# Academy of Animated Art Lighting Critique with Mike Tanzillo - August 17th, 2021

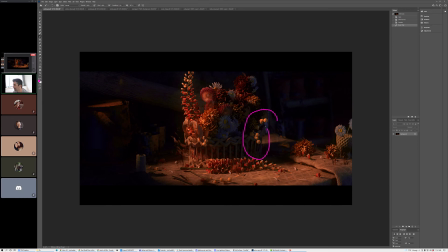And so I think I would just add maybe a little subsurface to them, a little bump on the texture, just something that kind of indicates more of what the surface is. But in terms of everything else, I think it's looking really good.
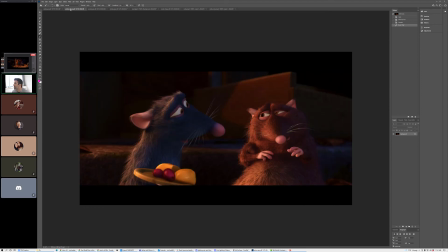I mean, maybe, and again, this goes against this particular frame a little bit,
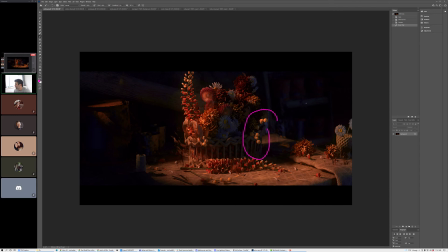but maybe consider putting some specularity in the background just to get a little more shaping back there. But yeah, what do you guys think? Yeah, I think it looks really good. But yeah, I agree with what you said.
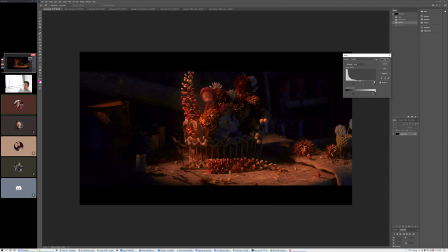Especially the light on the little I guess daisies on the right.
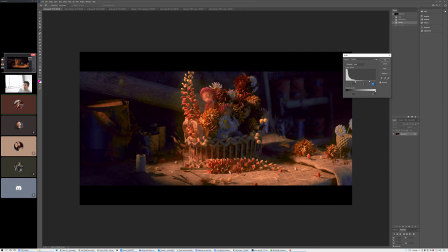Yeah. I feel like they're like a little, and that might be because in real life this light might not be this close. It might be like coming from a window or something. Yeah.
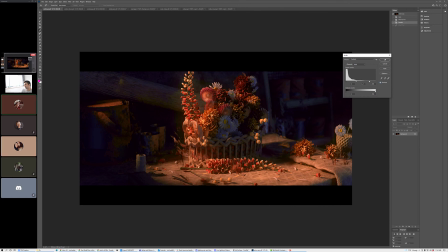But I would expect to either be like wider, or if it's, I don't know, yellow, to be a little brighter. Yeah. Yeah. I have a comment. The trunk, the diagonal trunk that's in the back,
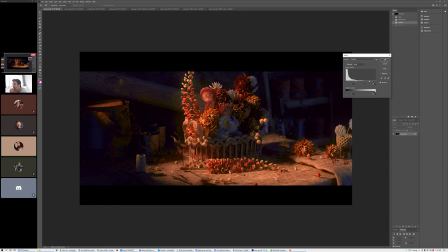maybe either make less light on it or move it, because when I look at it, I think it's a god ray, and then I realize it's not, and it's kind of distracting from the flowers. Yeah, that's a good one. I mean, like, actually, because compositionally it's a little, I don't know.
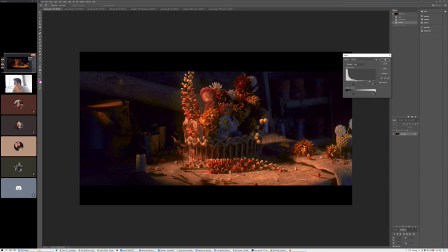It almost looks like it's like, because it doesn't continue past it. It almost like, from a 2D perspective, looks like it's being jabbed or stabbed into the object. So I don't understand. Maybe just remove it unless it's covering something. I would say maybe just pull it off. Yeah, and are those supposed to be bookshelves on the right, or is that like?
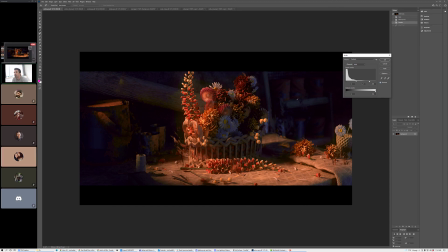I guess I'm not understanding the background of the scene. So for me, it almost looks like planters or like some sort of like planter box back there or something. Oh, okay. Okay. So it's kind of like a ruined sort of gardening shed or something. Okay. Yeah. I was just trying to figure out like the story of the thing. Because it felt like pots, like potted plants, pots.
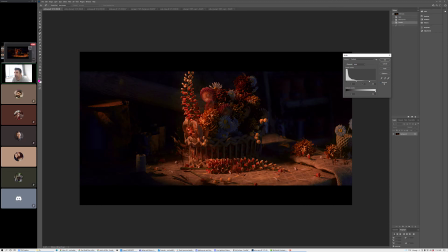Okay. And then you can see like in whether you want to do this or not. Like I just boosted it a little bit more and pushed the brights a little brighter. And I think that's part of it too. And I lifted the midtones on it as well.
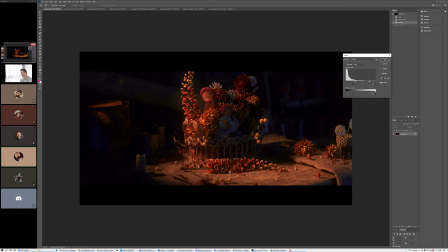But yeah, I think. Yeah, that's my only thing, was just wondering what the trunk was. So yeah. Other than that, it's okay.
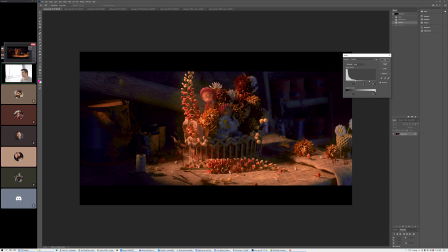Yeah. Yeah. No, good stuff, man. Really good stuff. All right, cool. All right, well, I think that was everybody. If you guys have any questions or need anything else over the course of the day, let me know. If not, I will see you back here probably the same time tomorrow. Probably should check that before I just said that out loud.
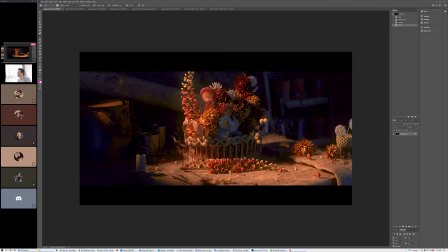But hopefully I'll see you guys back here tomorrow. If the time changes, I'll let you know. Thank you. All right, thanks, guys. I'll talk to y'all soon. Bye. Bye.